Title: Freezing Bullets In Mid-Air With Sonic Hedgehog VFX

Today I went ham with my VFX, trying to recreate the rooftop drone scene from Sonic.
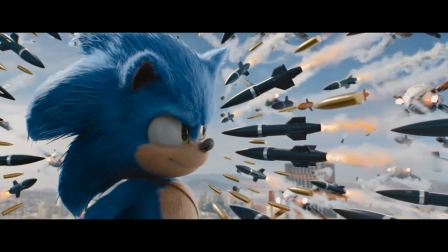[0:06]
If you want to see my recreation of that effect, definitely keep watching and I can tell you it will be worth it. My name is Inez Alea and welcome to VFX Explained, the show where we reveal the mysteries behind your favorite Hollywood effects.
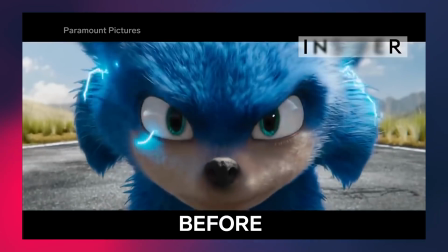[0:25]
And yeah, I didn't expect much from the Sonic movie to begin with when it came out,
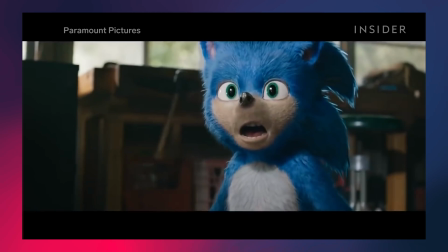[0:30]
especially because there was that media thing where they changed the entire design of Sonic, it seemed like a little bit of a mess there,
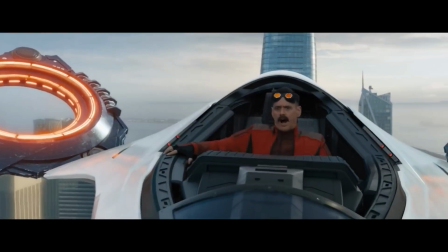[0:37]
but when I saw that Jim Carrey was acting in it...
I was not expecting that.
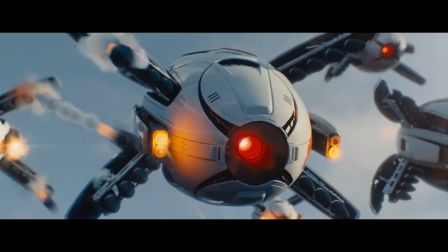[0:43] But I was expecting not to expect something, so it doesn't count.
I was pleasantly surprised, it's actually a good movie. Anyway, let's dive into the details and see how they have done this scene.
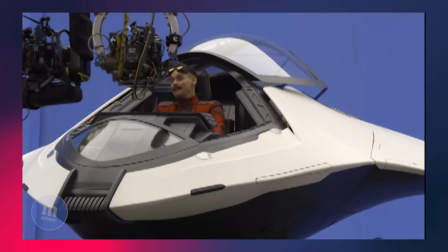[0:53]
So obviously we can all agree that this was done using CGI, except for the main drone where Jim Carrey is sitting in. I thought it was completely CGI because it looked like I could replicate it, but the actual interior is a real prop, which is very logical.
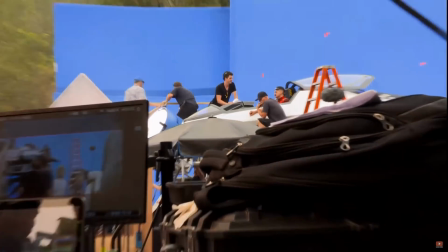[1:08]
They put that in there for realism and also for the actors to understand their surroundings and interact with them.
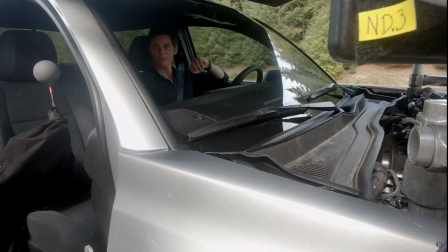[1:15]
And also for light information to see how the materials would reflect in specific environments. so it's always good to have a real object on set. Anyway, we didn't have that, so we had to do it all CGI, all frugal. Let's go.
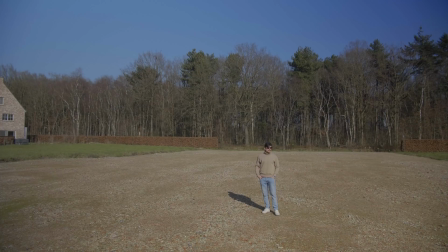[1:31]
But how do you really start on something like this? Well, first we need to record our footage, so we did.
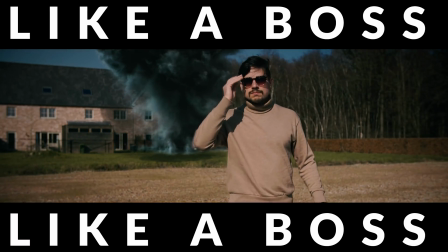Actually, when you record yourself or you have a bigger team that wants to follow what the cameraman is doing,
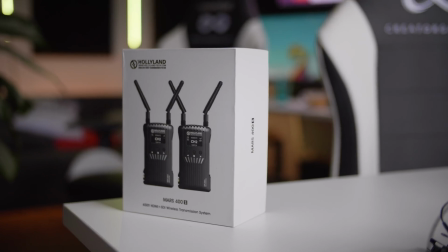[1:52]
I would highly suggest looking into the Mars 400S Pro.
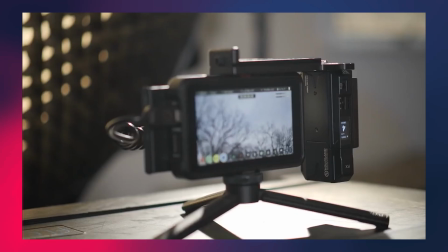[1:56]
This is actually a wireless video transmitter that can transmit up to 400 feet or 100 meters. They did not sponsor this video but they did send it over for free so I can go ahead and test it out and I absolutely love it. So if you're on these type of shoots link is in the description. Let's continue with the video. After that you're done recording.
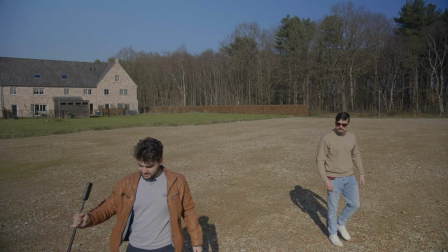[2:17]
It's very important to grab a 360 photo of your location and not just a regular
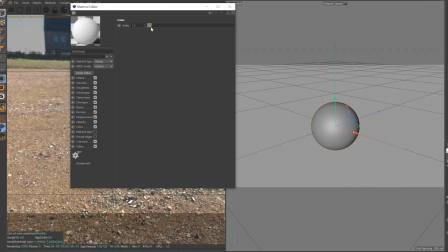[2:22]
360 photo but we want to have a 360 photo on multiple exposure levels.
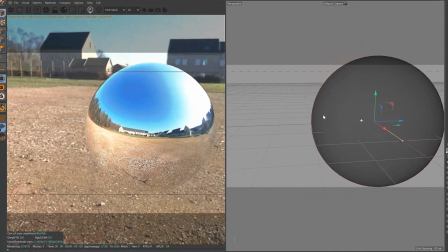[2:28]
So that we can then merge these photos into a 360 HDRI map in Photoshop and then we can use that
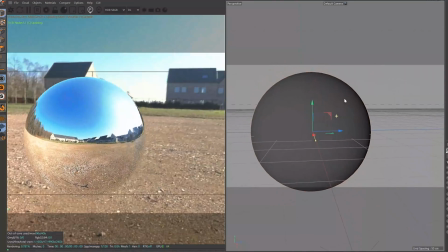[2:35]
as a light source for our 3D models to look exactly like they would look if they would have been recorded on set.
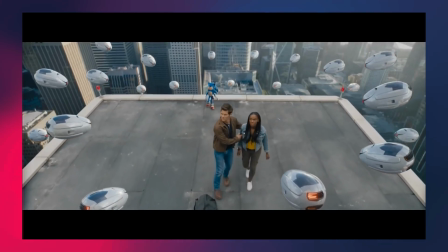[2:42]
Because we're using the same light source as on set using the HDR method.
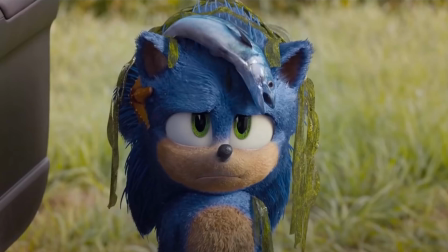[2:47]
So there you have it. So then we need to model our drone.
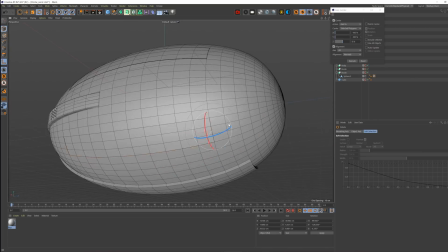[2:54]
I actually modeled my entire drone using cinema 4d and all the tools available in there i did work with a symmetry object that way
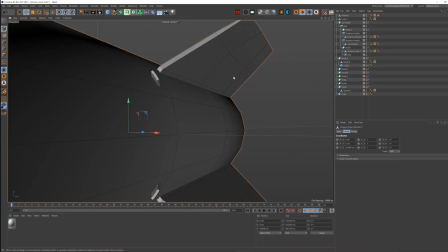[3:02]
i basically create half of the drone and it just mirrors that exactly on the other side so i have a complete drone and that is just very useful when
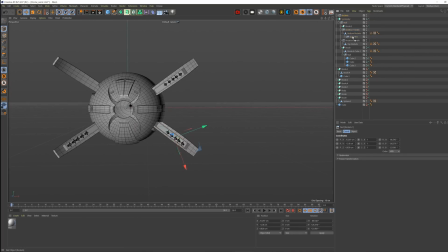[3:10]
i want to start animating like guns and i don't want to build a complete like rig for my drone and actually this entire workflow was very similar to the drone that we have modeled in the epic vfx masterclass that I actually launched a few months ago.
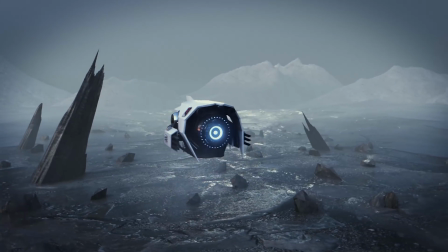[3:24]
So that class is now completely wrapped up and we've built some drones over there. So yeah, it was still fresh in my mind. I'm really enjoying creating these drones and like all these students that joined in the class,
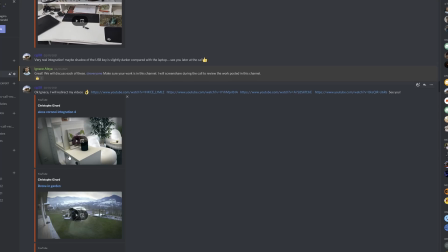[3:37]
I was absolutely fascinated by what types of drones my students were actually
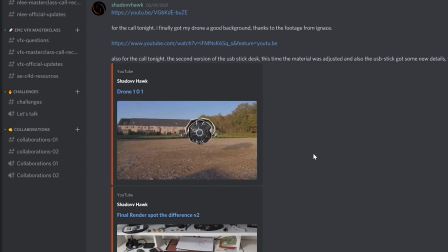[3:42]
creating after just like two weeks or one week after watching the course.